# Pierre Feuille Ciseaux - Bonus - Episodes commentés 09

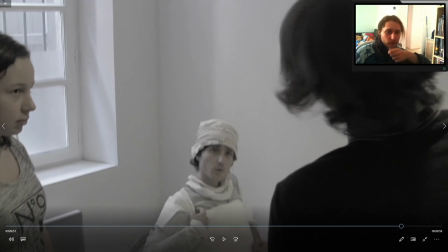4454s
La seule différence, c'est qu'il n'y a pas eu de muscle or, et donc il n'y a pas eu de combat sur... dans l'hôpital. Mais il y a bien eu un combat sur le toit quand même, quoi. Dans l'ordre des événements, c'est assez flou dans ma tête, mais en tout cas, c'est comme ça que ça s'est passé si on suit le film de façon canon, quoi.
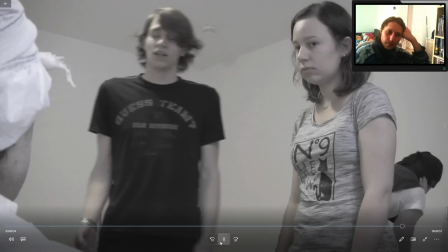4472s Oh, ils sont allés chercher des...
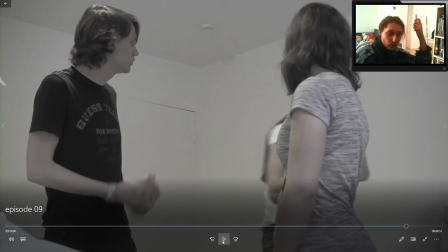4477s
Qu'est-ce que... 1h20, ça fait 1h20 que je parle. Oh la vache, mais c'est ultra long.
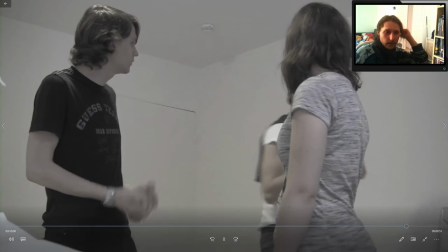4483s
Ça, c'est de la vidéo. Hein.
Qu'est-ce que tu fais? Tout le monde est à lui, là.
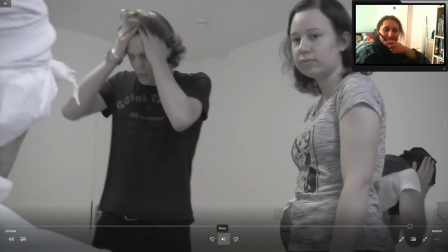4488s Il est sérieux. Ils sont allés chercher des moteurs et de la ferraille.
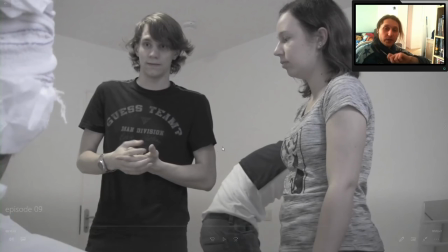4494s Quoi?
Ça, c'est toujours dans l'optique, comme j'avais déjà expliqué, d'habiller une scène visuellement quand on parle.
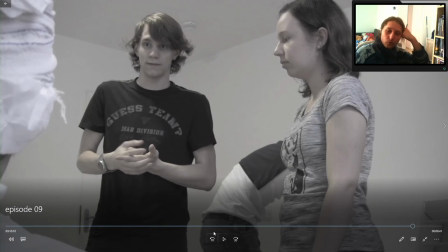4499s
Il faut qu'il se passe des choses, on fait pas que parler pour parler. Donc c'est pour ça, lui, il fait autre chose, quoi. Même si là, c'est une version un peu officielle et donc il parle essentiellement en parlant, quoi.
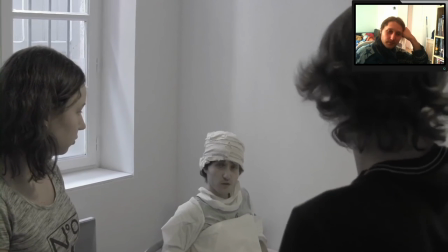4507s Moteur et de la ferraille. Mais qu'est-ce qu'ils vont faire avec ça, des voitures? Ça, j'en ai aucune idée. C'est tout ce que je sais.
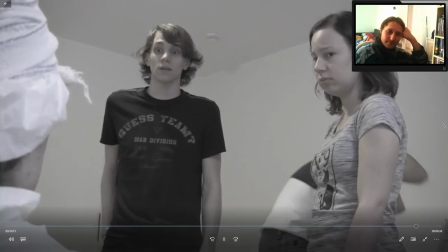4512s Non, t'es sérieux? Tu sais rien d'autre?
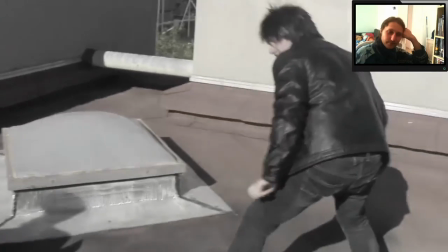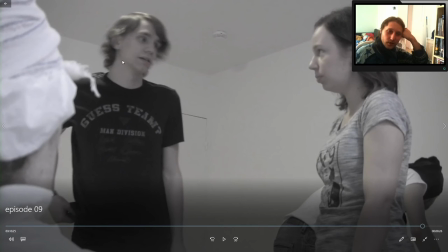4521s
Et là, en fait, c'est pour justement, il n'a pas envie d'en parler devant Alex parce qu'il a dû le tuer. Et du coup, comme je disais, j'ai quasiment mis l'intégralité du combat. Hein. Donc on se dit, ah, mais on va en voir plus. La vérité, c'est qu'il n'y a pas plus. J'avais pas vraiment filmé plus, en fait.
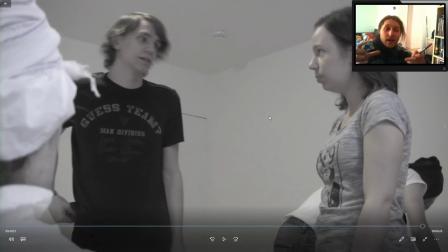4536s
Et donc, je suis content d'avoir pu le mettre là parce qu'on a l'impression que du coup, il y a eu tout un combat qu'on a raté.
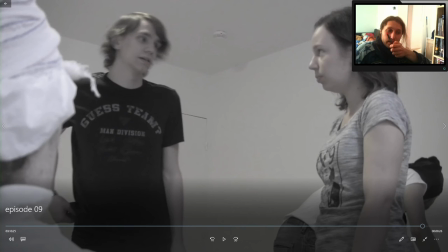4541s
Et donc, il se passe des choses. On est vraiment dans une tranche de vie, quoi. Voilà, et donc, il se passe des choses et tout n'est pas toujours montré au spectateur. La part de mystère dont je parlais un peu plus tôt, quoi.
Oh, pour mon pouvoir? Vous avez récupéré le casque?
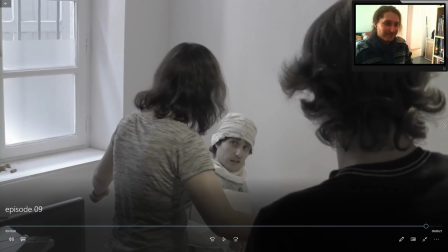4553s Ouais, j'en ai un. Ah, super.
Évidemment, là, il a peur parce que il est tout endolori, quoi.
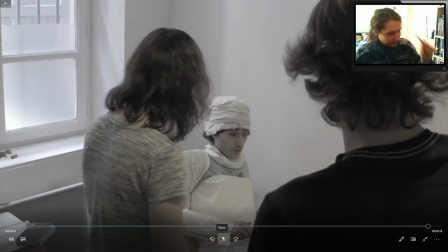4560s Désolé. Mais il est où, du coup? Il est dans ma poche. Le truc, c'est qu'ils ont mis des bandages par-dessus mes vêtements.
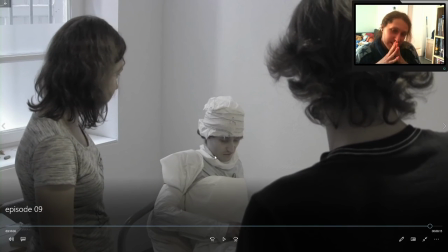4566s
Le truc, c'est qu'en fait, dans le scénario, il était censé... je voyais pas quand est-ce que dans le film, ils allaient récupérer un casque. Parce que j'avais besoin, au fond du film, qu'elle soit débloquée. Donc j'ai réfléchi à quand est-ce qu'ils auraient pu en trouver un.
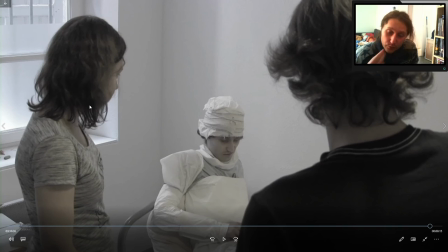4579s
Et le seul moment où ils auraient pu en trouver un, c'était pendant ce combat. Je me suis donc dit, Gamma lui a donné un casque. Sauf que il n'y avait aucune raison logique pour laquelle ils avaient un casque et ils ne s'en seraient pas pour débloquer Alexandra qui veut un pouvoir.
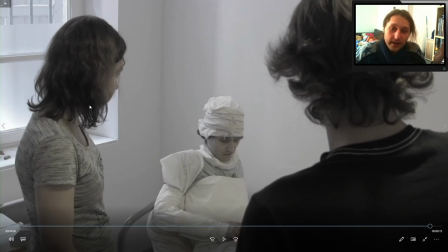4593s
Donc j'ai inventé une raison absurde. Et le pire, c'est que comme on s'y attarde pas, ça passe.
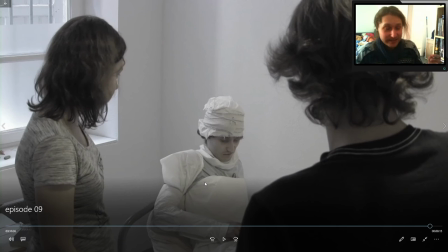4600s
C'est la raison la plus pétée du monde et des médecins incompétents. Mais ça marche.
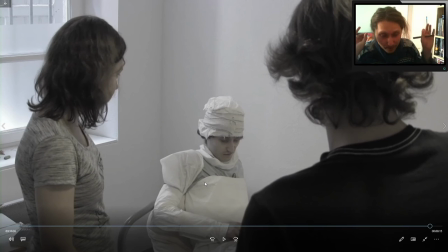4605s
Le film peut continuer, ils ont un casque de près, on ne se demandera pas comment ils l'auront, et Alexandra aura son pouvoir.
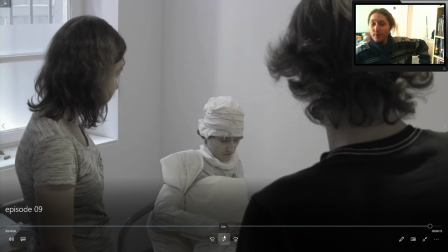4612s
Voilà. Mon boulot est fait. Voilà. Alors.
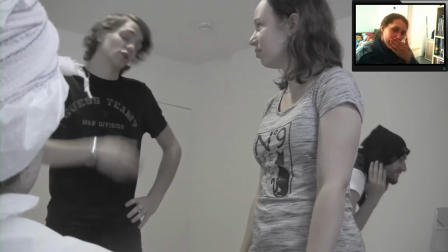4618s Ah, bravo, tiens. Ça ne dérange pas qu'on attende qu'il sorte? Non, c'est bon.
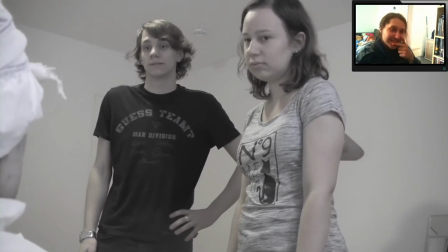4623s Du coup, oui, on attend. Du coup, qu'est-ce qu'on fait maintenant? On va sauver le monde, les gars.
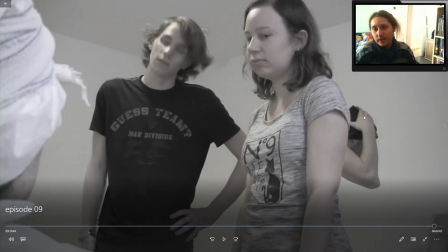4630s
Après, pour reparler mal de cet acteur, il faut dire que... Ce qui m'emmerdait, c'est qu'il venait toujours avec...
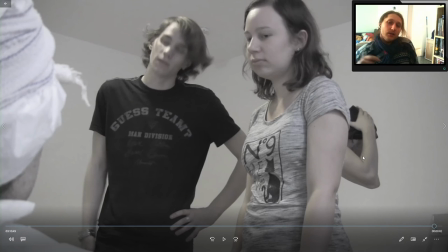4640s
Il s'impliquait pas du tout, quoi. Il venait, il faisait le con, il essayait pas d'apprendre son texte, il déconcentrait tout le monde. Bref, il mettait pas la bonne ambiance. Donc c'était un peu une plaie de film avec lui. Et je trouve ça d'autant plus dommageable que c'est lui qui m'a presque supplié pour que je le mette dans mon film.
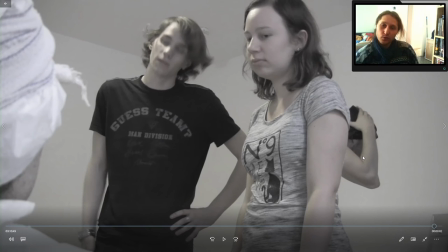4656s
Hein. Parce que moi, à la base, je voulais pas. Hein. Et plein de fois, il m'a dit « Bon, c'est quand que je joue dans ton film ? Bon, c'est quand que je joue dans ton film ? Bon, c'est quand que je joue dans ton film ?» Donc il voulait vraiment jouer dedans. Il dit « Bon, écoute... Ok, on va te mettre dedans. » Et puis pour au final me faire un coup de me lâcher en cours de route, franchement, c'est moche.
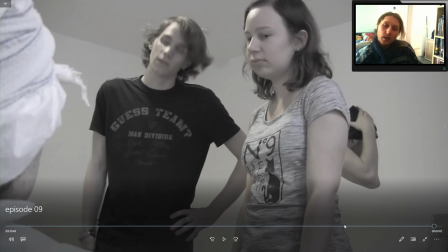4671s
Franchement, c'est moche. Mais tout ça pour dire que là, il avait une réplique. Et il n'était pas fichu, un, de s'en souvenir, et deux, de la sortir quand il fallait.
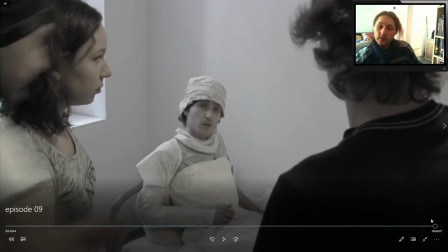4679s
Hein. Du coup. Donc là, la scène, elle était pas qu'est-ce bonne.
Qu'est-ce qu'on fait maintenant?
C'est pour ça que là, il était censé arriver entre les deux et de dire maintenant. C'est pour ça que finalement, on l'a fait.
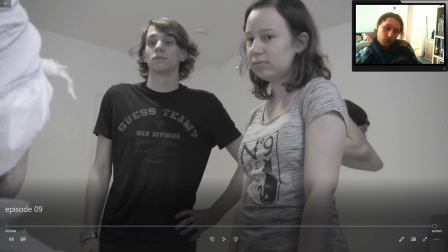4686s
J'ai fait en contre-plan parce que je filme toujours beaucoup, quasiment tout en contre-plan. Et du coup, il arrive en contre-plan.
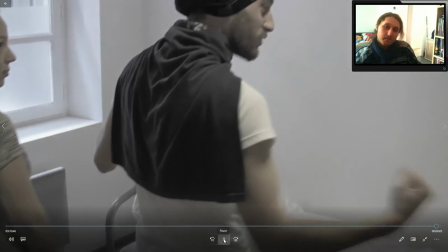4692s Qu'on fait maintenant? On va sauver le monde, les gars.
Mais bon, voilà.
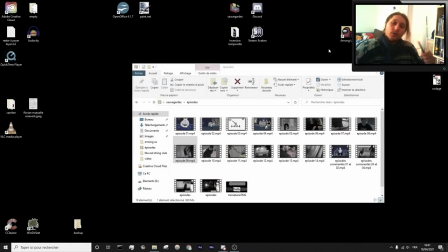4703s
Pour la suite, je me souvenais que... Là, j'en parle maintenant parce que... Faut que je mette ça maintenant, en fait. Je parlerai de l'épisode suivant dans la prochaine fois, mais au moins le début maintenant pour expliquer les trucs.
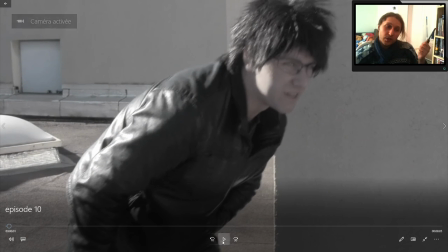4720s
Du coup, j'ai mis ça, comme je les ai coupés en épisodes, en fait, ça,
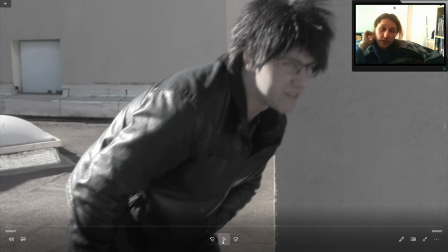4724s
c'est à la toute fin que j'ai décidé de découper ça en épisodes, c'est après le visionnage par Christian qui m'a dit que c'était trop.
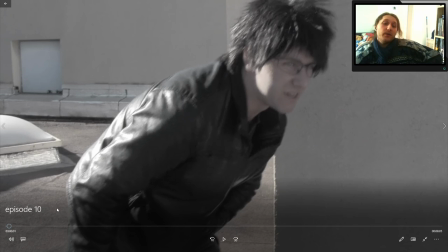4731s
Et donc j'ai suivi son conseil, je me suis dit qu'en découpant en épisodes, donc c'était moi qui ai eu l'idée de découper en épisodes pour faire digérer le truc, ça sauverait le truc, et c'est pour ça que j'ai pu mettre ce morceau précisément à cet endroit pour expliquer sa mort.
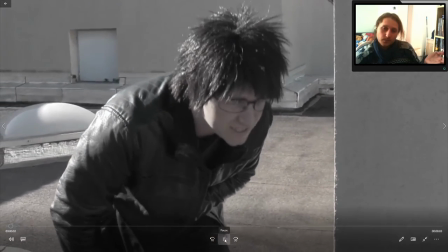4747s Malin. Que t'es plus rapide et que tu sais esquiver. Rapide ? Et
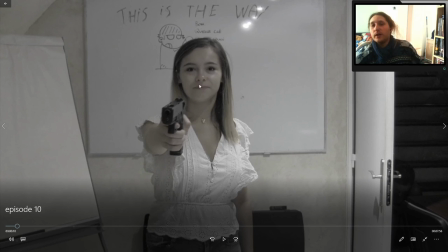4756s
Et là, on passe sur... Oh putain, ça m'a fait bizarre de voir Anaïs. Sur le coup, j'ai bugué. Je me suis dit, attends, elle est où, Maïlis?
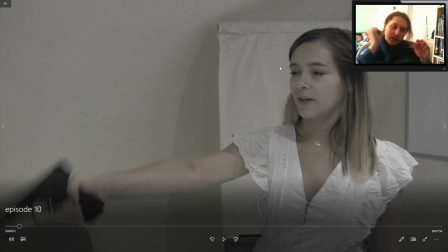4766s
Là, le truc, c'est qu'en fait, je voulais vraiment faire deux morceaux en parallèle.
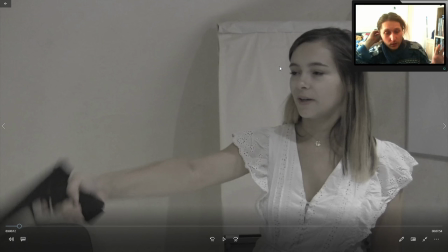4772s
Je voulais pas... Je me suis dit, il n'y a aucune raison de suivre plus un camp que l'autre. Et là, c'est une phase où les deux camps, ce qui se passe, est important. Mais en même temps. Et donc, plus tard, effectivement, on va remonter dans le temps pour voir ce qu'a fait l'autre groupe en attendant. Mais je me suis dit, ok, moi je veux qu'on voit les deux camps en fait. Les deux ont des choses importantes à raconter à ce moment-là.
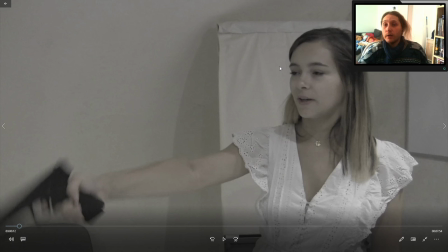4792s
Et donc c'est ce qui se passe. Mais on va commencer par la feuille. Et donc je commence par la feuille tout simplement.
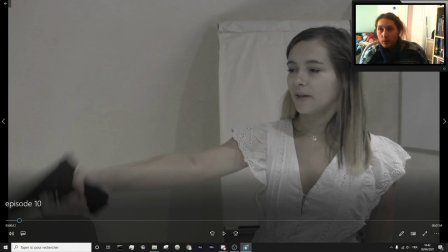4798s
Voilà, c'était juste la petite parenthèse pour dire ça. On verra la suite une autre fois. En tout cas, merci beaucoup d'avoir regardé cette vidéo.
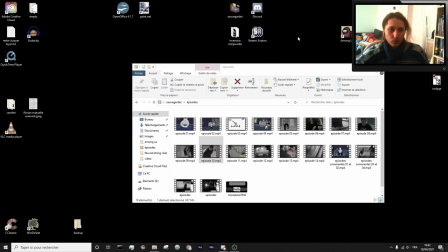4806s
En vrai, si vous l'avez regardée, c'est que vraiment vous aimez beaucoup, beaucoup mon histoire, hein, mon univers. Et que vous voulez en connaître le plus possible. Donc moi, ça me fait super plaisir parce que j'ai mis tout mon cœur dans cette aventure. Et savoir que ça vous plaît autant, en vrai, bah,
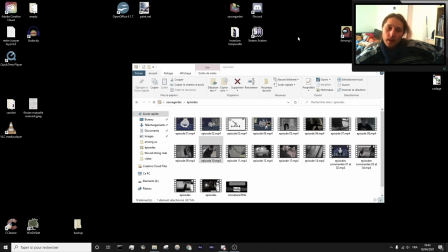4824s
c'est émouvant parce que ça veut dire que j'ai pas fait tout ça pour rien, quoi. En tout cas, merci beaucoup d'avoir regardé cette vidéo. Je passe toujours un super moment quand je fais des épisodes commentés. Pour moi, c'est mon moment préféré de la semaine. Mis à part la sortie de Ladybug et de Final Space, qui sont des séries géniales, surtout le dernier épisode.
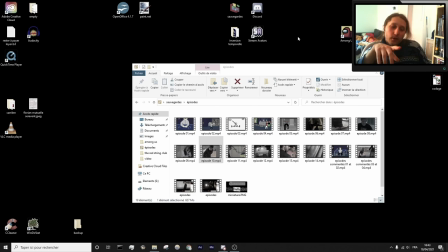4840s
Oulala. Pour situer, c'est saison 4, épisode 3. De la folie! Mais bon, là on est complètement sorti du sujet. En tout cas, merci beaucoup. On se dit à la semaine prochaine pour regarder pour la suite. Et sinon, bah, si vous aimez mon autre contenu, vous me verrez bien plus tôt.
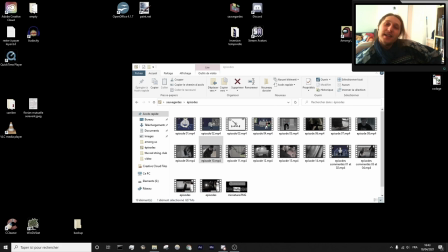4858s
En tout cas, merci beaucoup. Et je vous dis à plus tard. Et pour ceux qui continuent de regarder le stream, eh bien, on va faire une petite pause de 10 minutes histoire que je sorte le chien, que j'aille aux toilettes, que je boive de l'eau parce que je suis fatigué. Et ben on se retrouve tout à l'heure pour du The Red String Club. Allez, salut!